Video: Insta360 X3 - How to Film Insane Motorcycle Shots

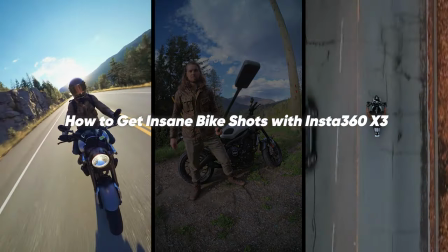(0:00)
Hey guys, my name is John Simo and here are two amazing 360 effects you can get when creating motorcycle content.
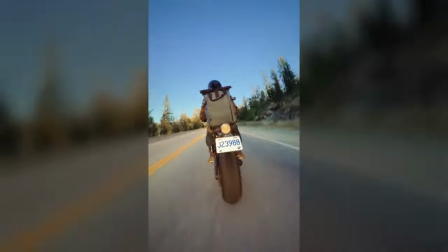(0:07)
The first effect is super simple but makes for some amazing visuals. A seamless transition from multiple angles around your bike.
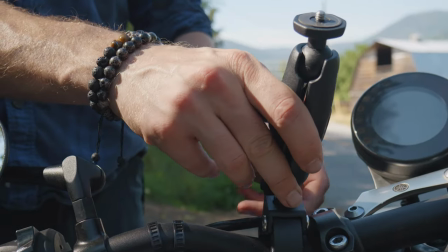(0:15)
First, you want to mount your Insta360 camera to your motorcycle.
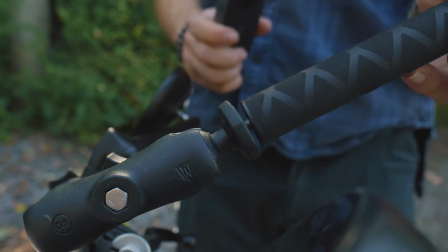(0:19)
Here I'm using the official Insta360 motorcycle mounting kit which works great to get a strong hold and reduce vibrations.
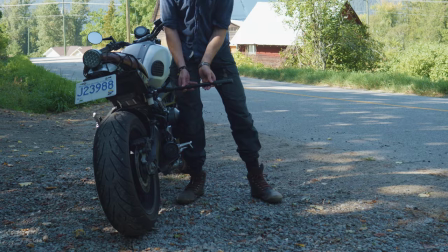(0:27)
You want to mount the camera to 3 or 4 different angles to capture enough shots for this effect to work.
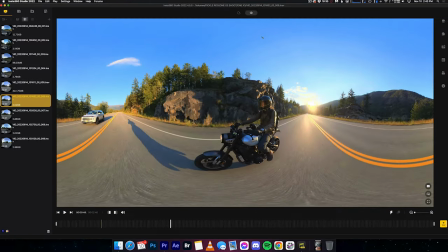(0:35)
Next up, load your files into the insta360 desktop studio app. Set your desired aspect ratio and find a hero frame that looks the best.
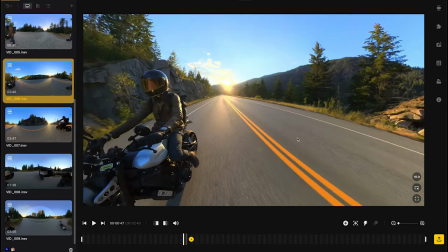(0:44)
Create your first keyframe here. Once you've set that keyframe, you need to make in and out keyframes that are going to be used in the transition.
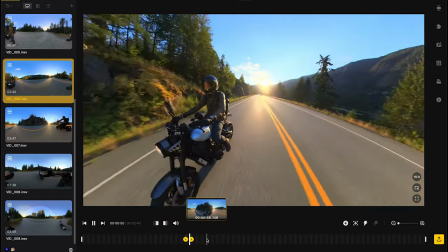(0:51)
Set one keyframe that hides the motorcycle and another keyframe to whip out of the frame.
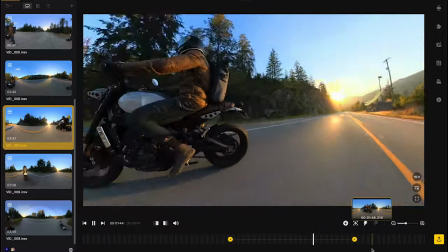(0:57)
For your next shot, you're going to create the same movement that you ended your previous shot in to create a seamless camera transition.
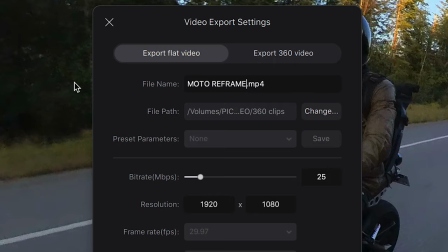(1:05)
Repeat for each shot, export your reframed 360 clips and then edit them together in your edit app of choice.
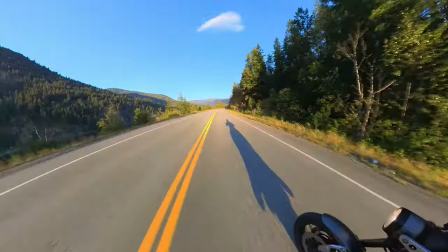(1:12)
And just like that, you've got invisible cuts that showcase amazing angles of the motorcycle. It's a stellar effect to set yourself apart from other creators.
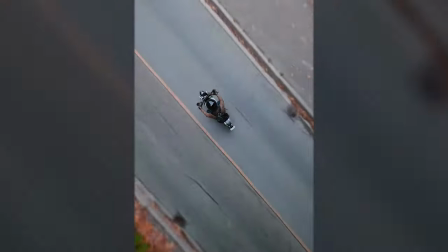(1:20)
Next up, I'm going to teach you the easiest way to get epic drone shots without the use of a drone.
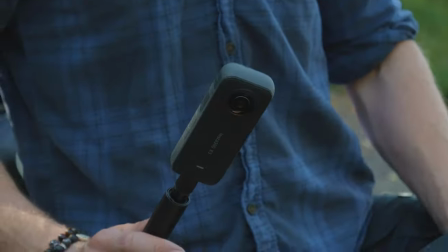(1:26)
All you need is an Insta360 camera and either the selfie stick or extended selfie stick in a backpack.
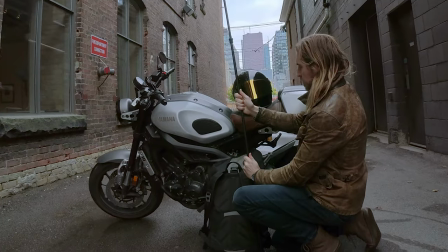(1:33)
First, attach your 360 camera to your selfie stick. Extend it and then place it in the laptop sleeve or main compartment of your backpack.
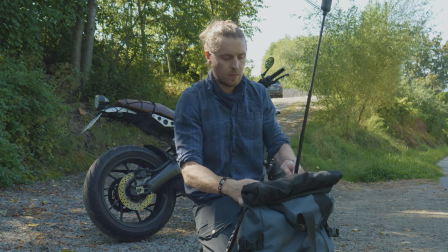(1:41)
And then close the zippers to keep the pole in place.
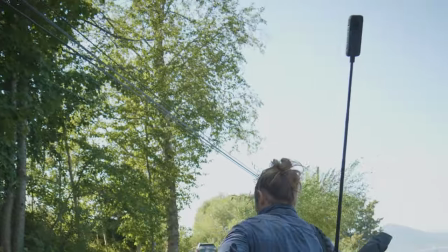(1:45)
Before you ride, it is extremely important to scout the roads you plan to ride on to make sure there are no low power lines,
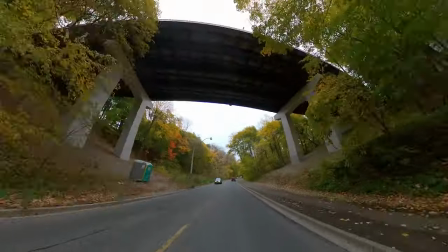(1:52)
bridges, or other man-made objects that could damage your camera or lead to injury.
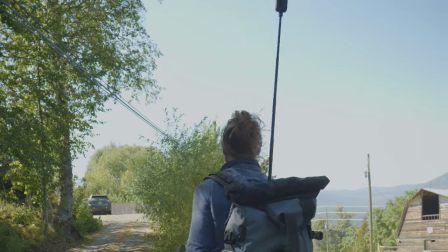(1:57)
For safety, I'd recommend not using the extended selfie stick fully extended and keep it at 3 quarter maximum.
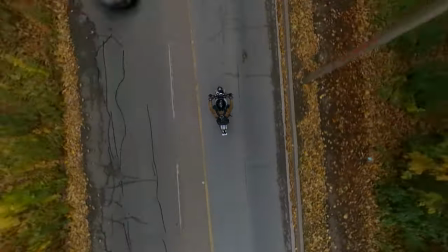(2:05)
When riding, try to keep your speed consistent. I don't go over 60 km an hour when capturing fake drone shots.
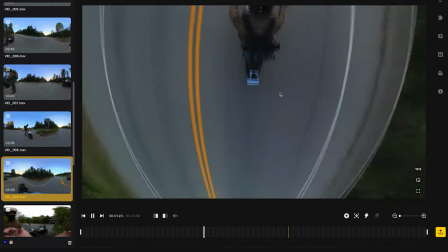(2:12)
After you've finished shooting, load your clips into the phone app or Insta360 desktop studio.
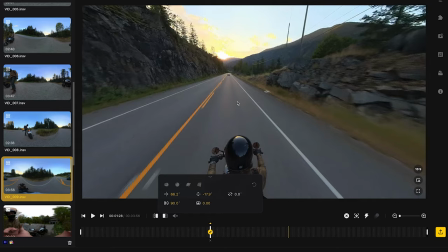(2:17)
Add a new keyframe, and then click on natural view to remove the fisheye and make your footage look more like drone and FPV.
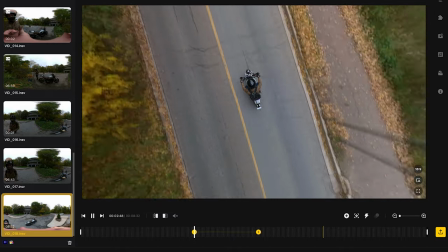(2:25)
Change the focus of your frame to be a bird's eye view looking down at yourself riding, and then add new keyframes if you don't stay centered.
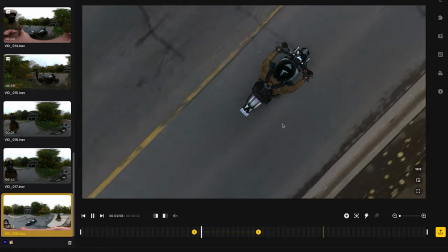(2:34)
Play around with zooming in and out, rotating the frame, and adding more dynamic moves to keep it interesting.
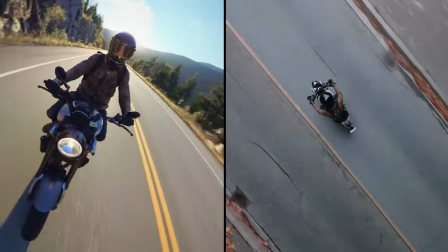(2:41)
It really is as simple as that. So, these are two easy and effective ways to capture epic motorcycle content.
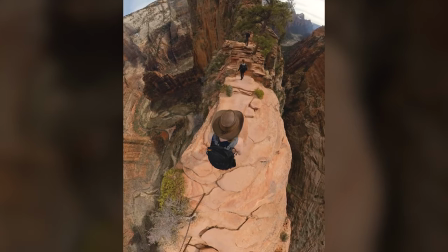(2:48)
Even if you don't ride, these effects can create amazing shots in all sorts of environments, so try them out for yourself.